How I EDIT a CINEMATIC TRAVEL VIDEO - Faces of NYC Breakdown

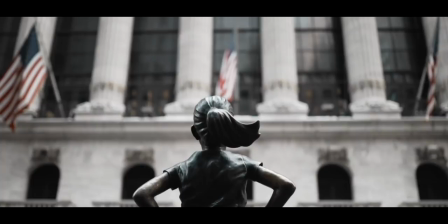(13:03)
So this first shot of the Fearless Girl statue across the street from the Stock Exchange, I thought represented kind of moving into the future socially,
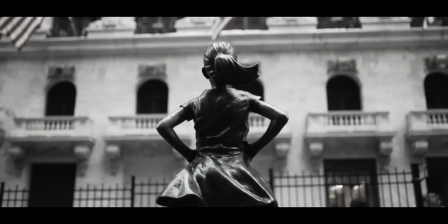(13:11)
like gender equality on Wall Street, something absolutely unheard of in this time period that we're still very much moving towards and not even close to there yet. So I thought that absolutely represented kind of New York moving into the future.
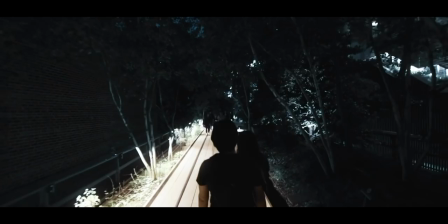(13:26)
And then the High Line, which is an old trolley line that's been kind of
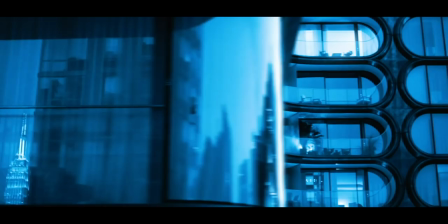(13:32)
refurbished and turned into just a cool like walkway that has a lot of like newer, very modern apartments by the side of it.
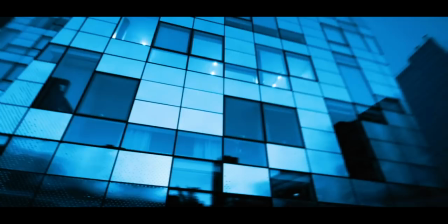(13:41)
It's a very futuristic looking part of the city that used to be a trolley line. So it really represents taking the old and turning it into something very new and futuristic.
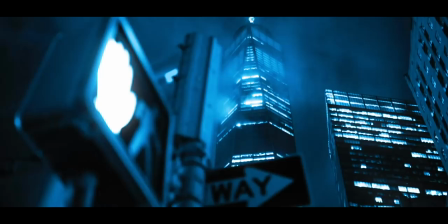(13:52)
As you can see, the color grade in this sequence is all blue. Literally what I did to color grade this was I took the footage, I turned it black and white,
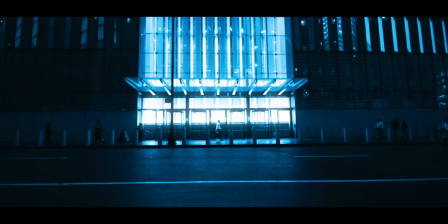(14:00)
and then I used an effect called hue colorized that just turned it all one color and turned it this kind of tealish blue color, and then graded it from there. And a lot of these shots didn't look particularly natural if they were 100% blue.
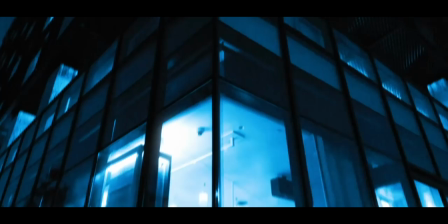(14:14)
So you can see here on shots like this, where we've got the orange restaurant that I've masked out and put back in.
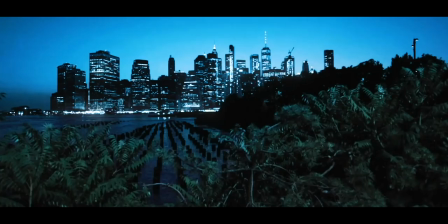(14:21)
And also most of the shots that had leaves, plants, or trees in them,
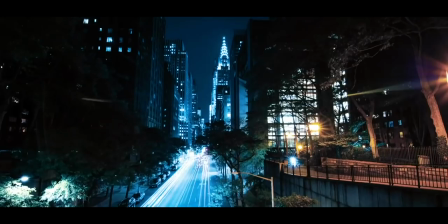(14:25)
I've masked that part of the frame out and then put it back on a separate layer and put it at say 50% opacity to just bring back a bit of that color so it's not completely blue, because blue trees just looks a little bit off, I found.
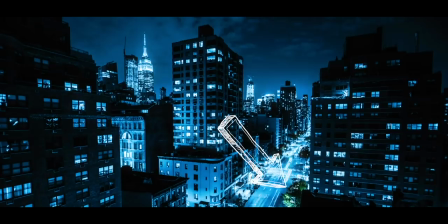(14:41)
So a lot of these shots are just completely color shifted to be entirely blue, and then I've taken those smaller areas,
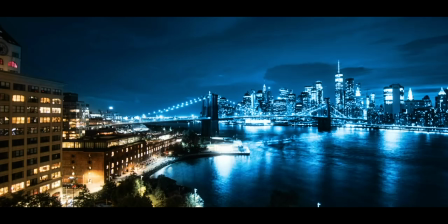(14:48)
if you look closer, and masked them out and put them back in their original color.
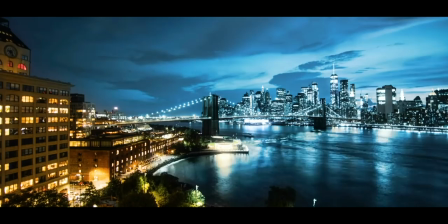(14:53)
That sequence ends off with this time-lapse shot from the Manhattan Bridge,
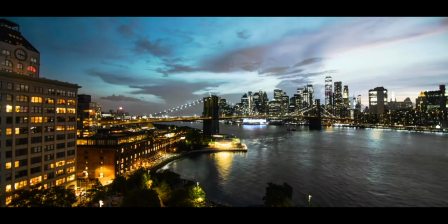(14:57)
showing the Brooklyn Bridge and the New York skyline, including the One World Trade Center.
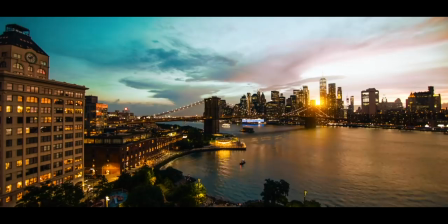(15:03)
And this is pretty much the money shot of the video. It's the longest shot by far. It's like 20 seconds long, I believe, and it's easily one of the hardest ones to shoot.
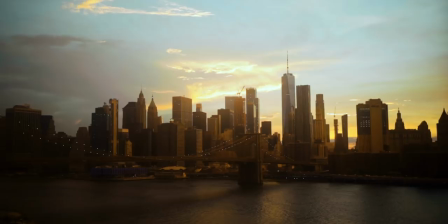(15:13)
I was out shooting on the Manhattan Bridge, seeing this view of the skyline.
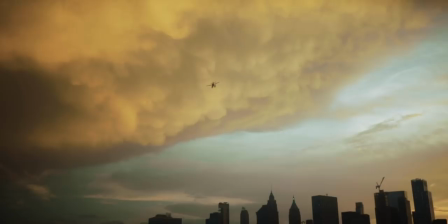(15:17)
I saw that the sunset was just absolutely amazing and knew I needed to get a time lapse of it. The only problem, I didn't have my intervalometer in my bag. So instead of just setting my camera up with the intervalometer and having it take photos at intervals automatically, what I had to do was set a timer on my phone and just watch it, and every 5 seconds I would take a photo. Just press the shutter button every 5 seconds.
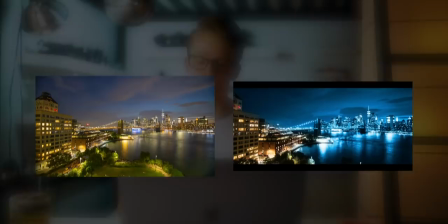(15:45)
I stood there for I believe about 45 minutes to shoot this time lapse. I did edit this shot a good bit.
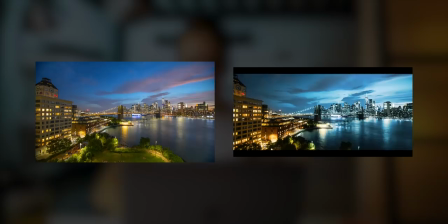(15:52)
I reversed it in post to turn it from a sunset into a sunrise to fit the story and the flow of the video.
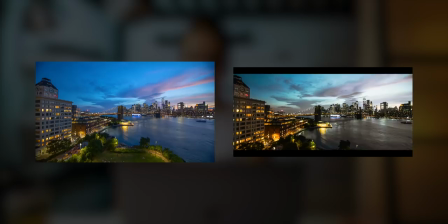(15:58)
I also shifted the colors to make it a lot more dramatic, that it was going from blue
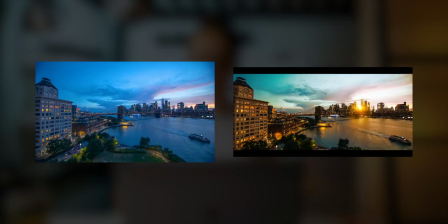(16:03)
from that night look to very orange warm look in the sunrise setting, and I also added in the sun. Unfortunately, yes, the sun is fake.
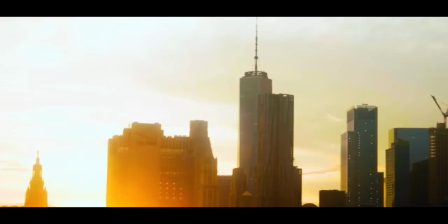(16:12)
I basically just wanted it to match the two shots at the end where you can see the sun just barely peeking through a couple buildings in the skyline. But yeah, out of all the shots in this video, this is definitely one of the ones, if not the one, that I'm the most proud of, just mostly because of how much went into it.
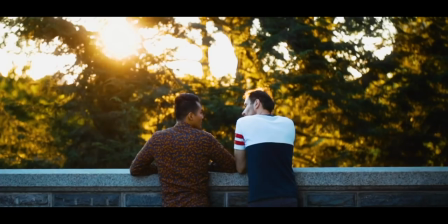(16:28)
And then finally, the last sequence of the video is this sunrise sequence that I basically intended to show how people can escape the noise of the city.
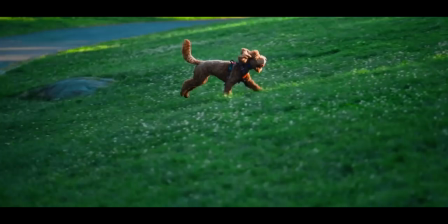(16:37)
So it's mostly parks. There's a bit of Central Park and a bit of Brooklyn Bridge Park in Brooklyn across the river. Funny story, this was actually originally the entire video concept, was to make a video showing how people can escape from the noise of the city. But I basically decided after a while that I didn't have enough footage that was centered around that. In order to make that idea really come to life, I would have had to very much script it out, storyboard it, shot list it, and really center the shoot around that.